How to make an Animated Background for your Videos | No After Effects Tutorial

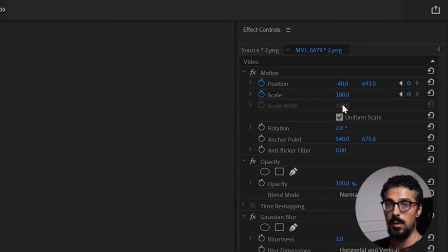[8:32]
These blue dots define the parameters to which Premiere Pro will move or transform your image to. So from the beginning of the clip, which has completely different values, it will change the values to go to those ones with the blue dots. And you can have as many as you want. And the cool part is that to cycle between all of them, it's super easy.
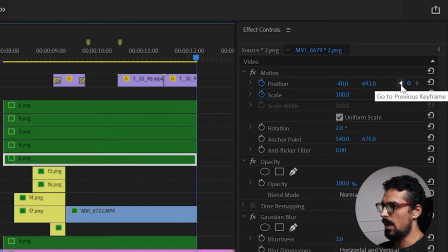[8:51]
Just press on these little arrows, and this is known as keyframing. So let's press on it and it jumps back to the beginning of our clip.
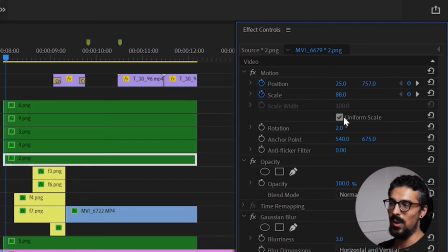[8:59]
And as you can see, I have also here the same blue dots with completely different parameters, so it moves between one or another.
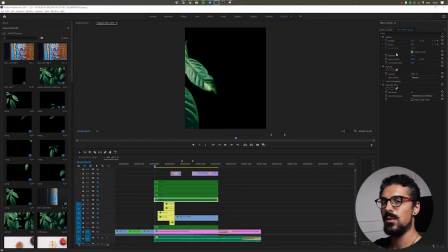[9:06]
And this is basically how you create animation. It's super easy, you don't need to go very crazy about it. So for this project, what I did was I imported all the leaves that I wanted to, I scaled them and positioned them to create a composition, and once I was happy with it, then I went to the end and I manually input different scales and positions for each and every leaf so that
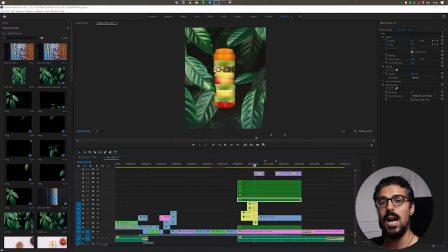[9:25]
they all move independently. And one important thing that I really have to touch on is creating depth using blur.
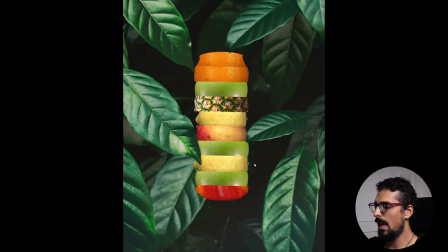[9:32]
You might not notice it here, so I'll actually go into full screen. And as you can see, every layer, every leaf that you can see has a varying degree of blur, both in the background and in the foreground. This way, you create this whole depth of field and you mimic the focal length.
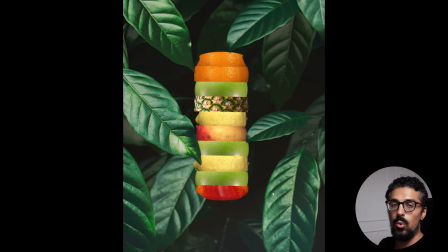[9:49]
Very, very important. Make sure that only your main subject is in focus. The rest, add at least a little bit of blur just to separate it from everything else. And once I applied it here, it looks just absolutely incredible. And the whole concept continues throughout the whole clip.
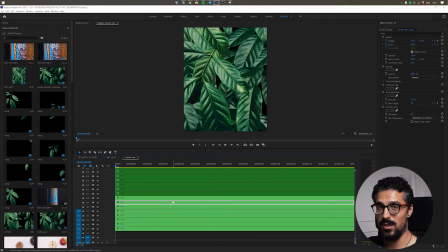[10:05]
And this is the same principle I applied for the intro of this video. It's just way more exaggerated, there's way more leaves. However, one thing that I did different was, rather than just using Gaussian blur to blur out each individual leaf, I actually applied a directional blur. And yes, I went one by one to each one of them and I programmed it.
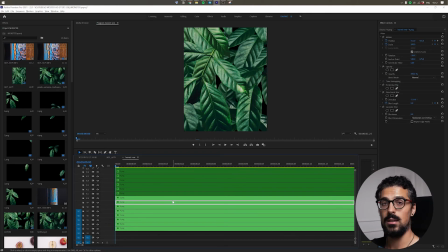[10:24]
Now the reason why I use directional blur is because we can create a angled blur, which helps to sell the whole effect of movement.
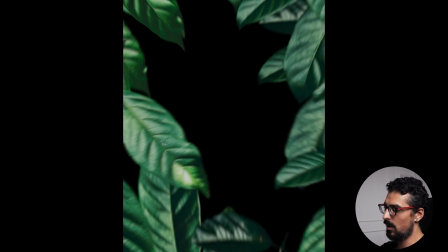[10:32]
As an example, this leaf right here has the blur pointing towards the side diagonally. This leaf right here is pointed downwards, this one is diagonal to the right, and so on and so forth.
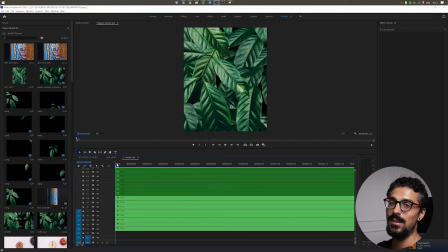[10:44]
And to mimic motion blur, I once again created animation for every single blur. So from the beginning to end, the degree of the blur increases dramatically. Well, there you go, nothing really too complicated. I hope you found this video helpful, useful, and interesting, and as always, thank you for watching, and I see you in the next one. Пока!